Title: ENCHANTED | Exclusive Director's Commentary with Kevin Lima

That's our producer, Barry. And then this whole thing is capped off with a conversation at a beauty salon. I remember this being a tough shoot, only because we were crammed for time, as you typically get in a film, having to make decisions of what you're going to keep, what you're gonna get, what you're not gonna get, what you're gonna give up. That's always been like one of the hardest things about live action for me, is that you only get what you get on the day, and if you don't have enough time, you don't get it. As opposed to animation, where you can constantly like make things better, you can have every shot you can think of that can be done. Sometimes there are issues with budget, and you have to trim things down. But you can pretty much get every single piece exactly as you want it. Not so in live action. That's taken a little bit of getting used to. Here we have Nerissa's arrival in Times Square. And these two pieces were cut, were filmed separately and stitched together. So we did a big camera move in the middle of, second unit did a big camera move in the middle of Times Square off of the manhole cover. And then we shot, and we recorded that move, and then we shot Susan Sarandon on a set, on stage with green screen.
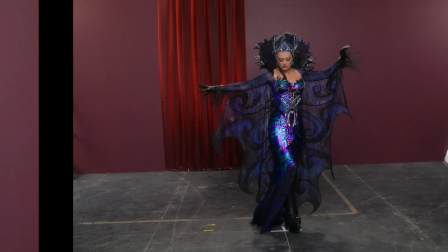(80:40)
And had that same, because the camera move was recorded, we could do that same exact move and they'd match up.
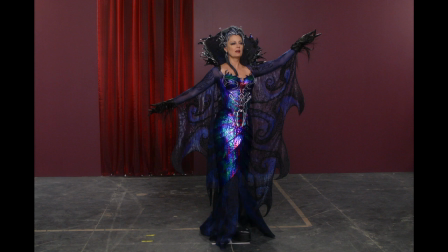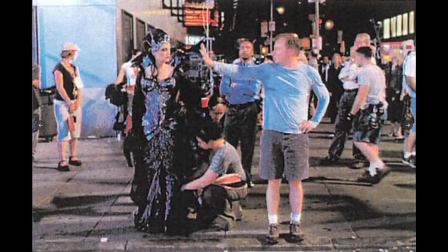(80:55)
Nerissa walking through town was originally much longer. And we got a couple of shots. And then what happened was we got a big crowd and the police showed up and they shut us down. Susan was convinced that they shut us down because of, you know, her political beliefs. And I guess she had spoken out against the police department, so she was sure that that's why they were shutting us down.
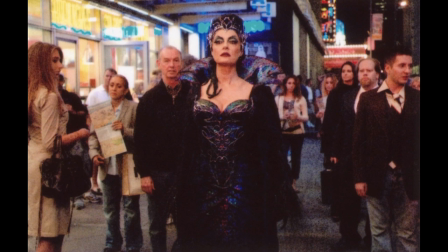(81:21)
But that's what happened that day, and that's why we only have, I think, one or two shots. The King and Queen's Ball. This is a set. It's not an actual ballroom.
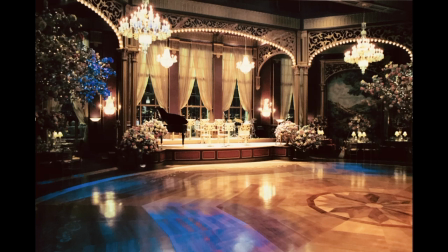(81:35)
We built the whole thing knowing that we were going to have to do some practical effects on the set that we couldn't do in a location.
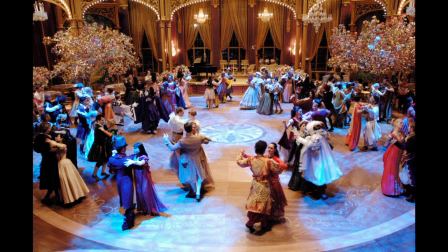(81:44)
Beautiful set. Stuart Wurzel did a wonderful job.
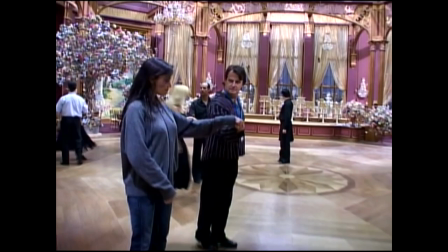(81:49)
2 weeks of rehearsal for these dancers to be ready for a whole sequence with not only our main characters,
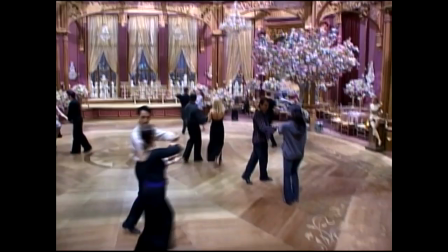(81:57)
focusing on our main characters, but surrounded by other dancers.
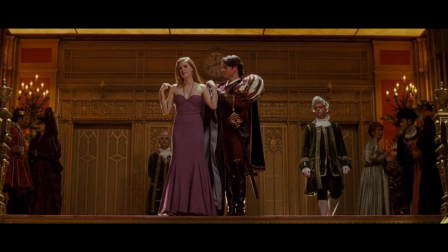(82:04)
This is one of the last steps for Giselle, and you'll see it physically. Her hair is straight, it's no longer curly.
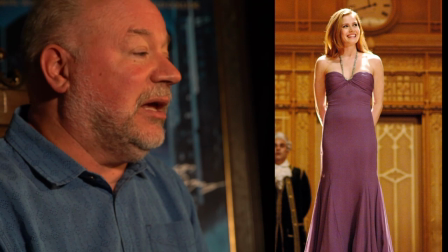(82:10)
She wears a very elegant gown, which feels like something you would wear to a normal event, like a black tie event. And she is now totally out of place in a room that's filled with fantasy, or put on fantasy, right? Because they're all play acting.
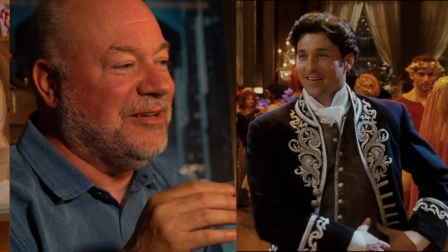(82:31)
Robert is dressed just like the model that Giselle was making at the very beginning.
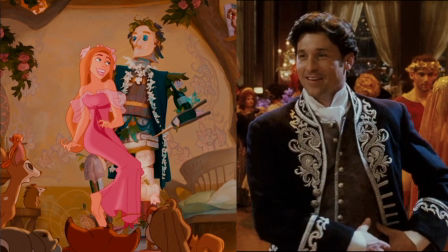(82:39)
You can compare those two and see how they look. Very, very similar. Also, if you look at Nancy, we're preparing her to take that jump into the fantasy world because Nancy ultimately goes into animation
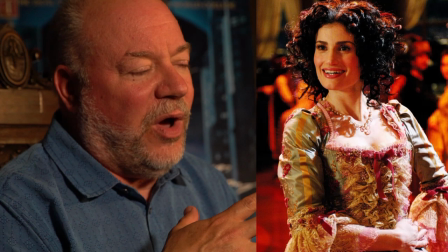(82:55)
and we sort of turn her into a princess for this scene. Just as a way to give us a visual sort of foot up.
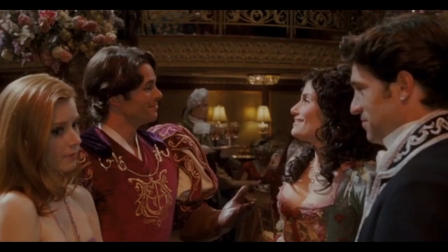(83:04)
And she's also like enamored with Edward. Edward says exactly what he is thinking.